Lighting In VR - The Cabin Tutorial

Hello and welcome back to the VR narrative series. In this one we're going to take a look at how we can construct a scene and light it in VR.
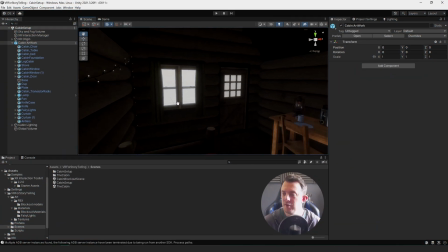So for those of you that watched the first one,
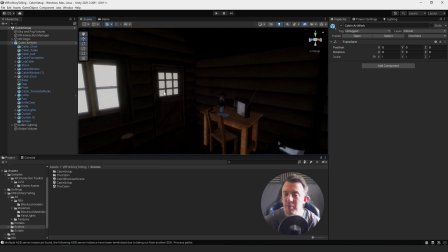that one was about a brief project overview about what we were doing and also having a look at some of the art assets as well.
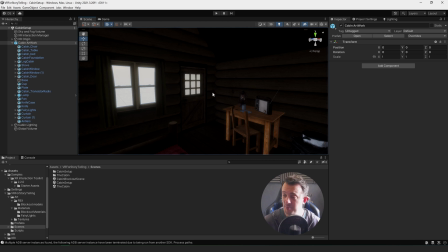Well throughout all of the week I've been spending the evenings creating some 3D props to make the cabin feel a little bit more lived in and believable.
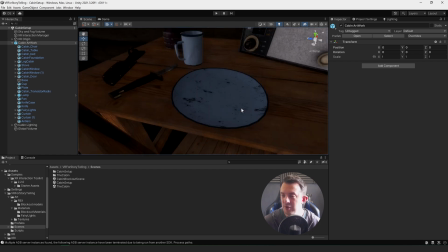So now we've got the table over here and we've got stuff on the table got some really nice looking um props from cups to
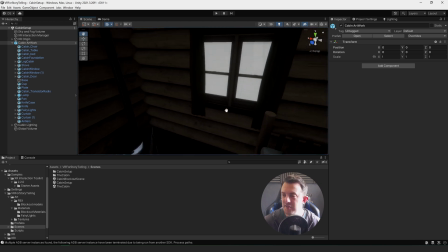a radio and to a lantern as well and this is just a very simple setup scene just so you can dive into vr and have a look and get
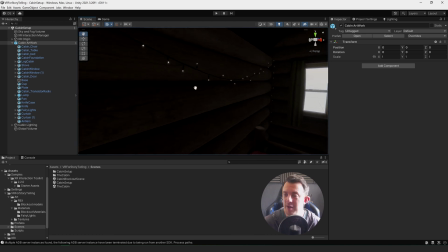a feel for the space so there's some key elements in here that are going to play a big part in the story these um fairy
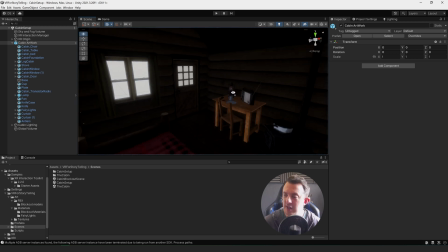lights i think they're called well yeah i think they're called fairy lights in the uk anyway um well like string lights whatever
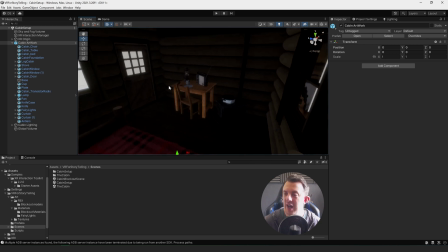These lights here, these are going to be part of the animation, and then we've got a radio, which is going to be another key component as well. This one's all about how I want to light the scene, and we're going to go through how we can do that together.
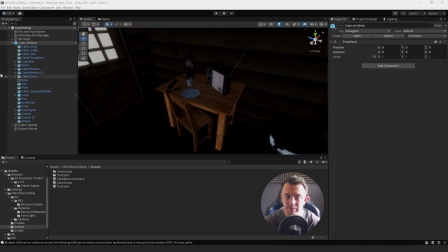So stage one is we're going to go to File, New Scene, and you're going to get the scene templates.
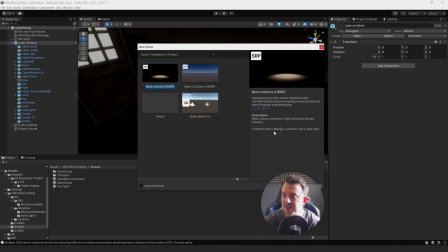We're going to choose the basic indoors, HDRP, and go ahead and click Create.
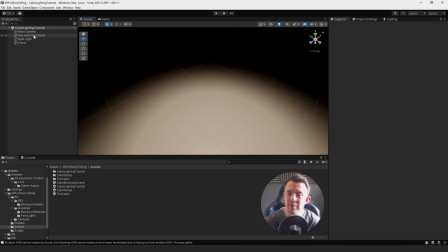that's going to go ahead and create an empty scene in your project and it's going to put in the main camera sky fog volume and a spotlight in the scene for us.
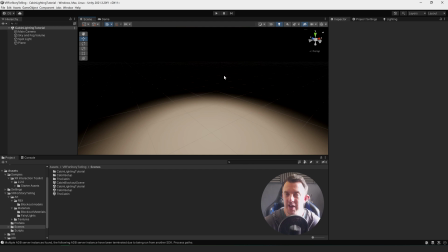The reason I want to use real-time lighting for this is because some of the elements that are going to be animated are mainly going to be light elements
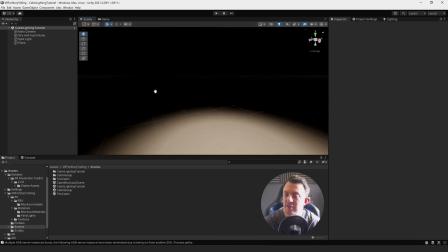because there's going to be these UFOs flying around outside the cabin and it's going to be playing with light outside and that's going to
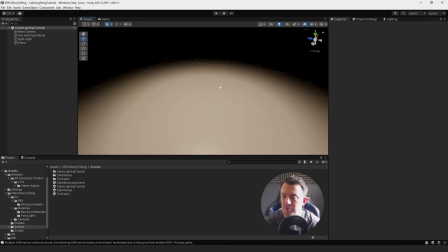cast light into the cabin so I need it to be as dynamic as possible so if you're a patron then you will have access to this project and you'll also have access to the cabin artwork which is a prefab I'll just go ahead and drop the cabin straight in the scene and you
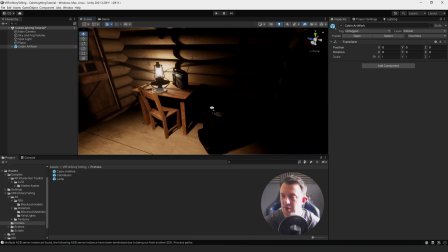can see here it's all ready to go all the artworks geared lanterns on lights are in the corner
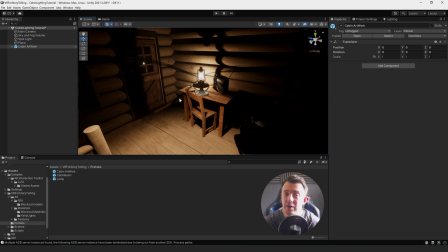and that's great and that's what we're going to be using for this tutorial but it's
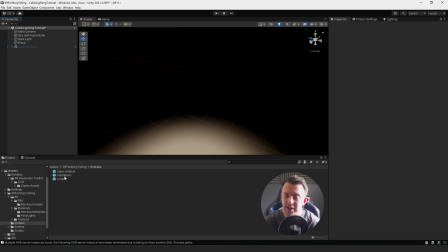in the description for this video you'll see that there's a link that's for the basic version of the artwork
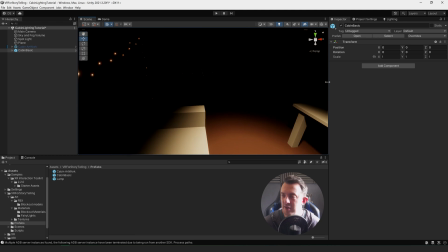it's just the block out that i used and it contains i'll turn the lights off be able to see it contains just the primitive shapes
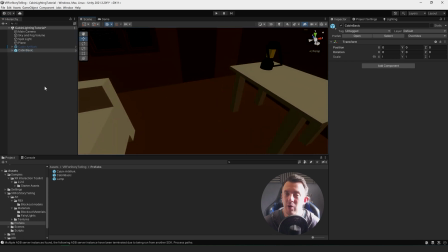of the cabin so you can use this cabin basic artwork to follow along with the tutorial so the prefab is set up like so it should be all
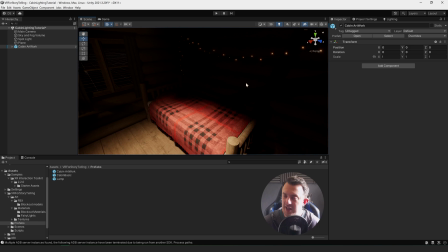ready to go this is just all the artwork it's in its kind of default state if you like and i've got the the main light source at the moment or the only
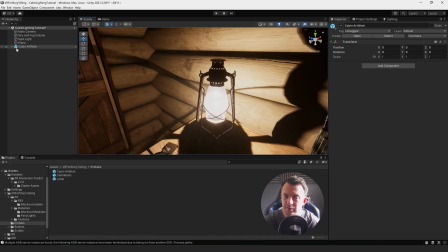real light source is coming from my lantern if i show you that lantern let's quickly see we've got the lamp glass and inside the lamp glass we've got a point light this mode is set to real time
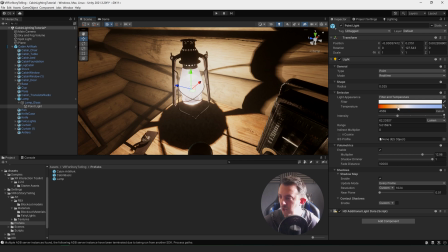because it's coming from like a lantern it's quite a warm light so the temperature is just left of the center towards the orange and we've enabled volume metrics for this light too and you can see here
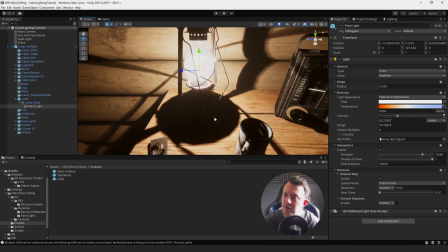as i move around you might not be to see it with youtube compression but i've got like It's almost like a smoky kind of dusty field cabin.
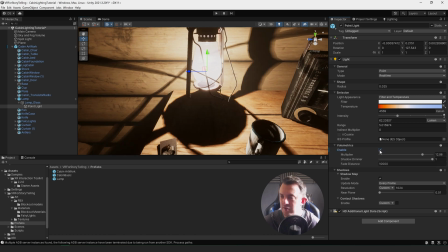You can see if I turn it off and on, you can see what that's doing to the lighting. This kind of softens everything up and gives it a little bit of a glow.
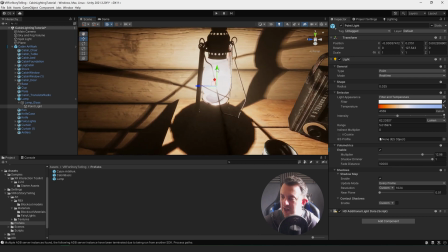That's really cool, as you can see, as the camera pans around, you've got that line here where that handle of the lantern breaks the light.
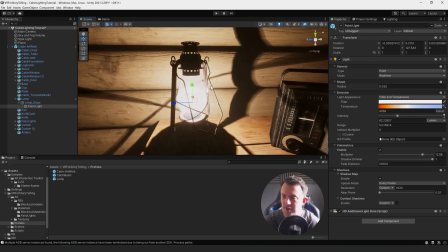It looks really cool, and that's all working nice in VR.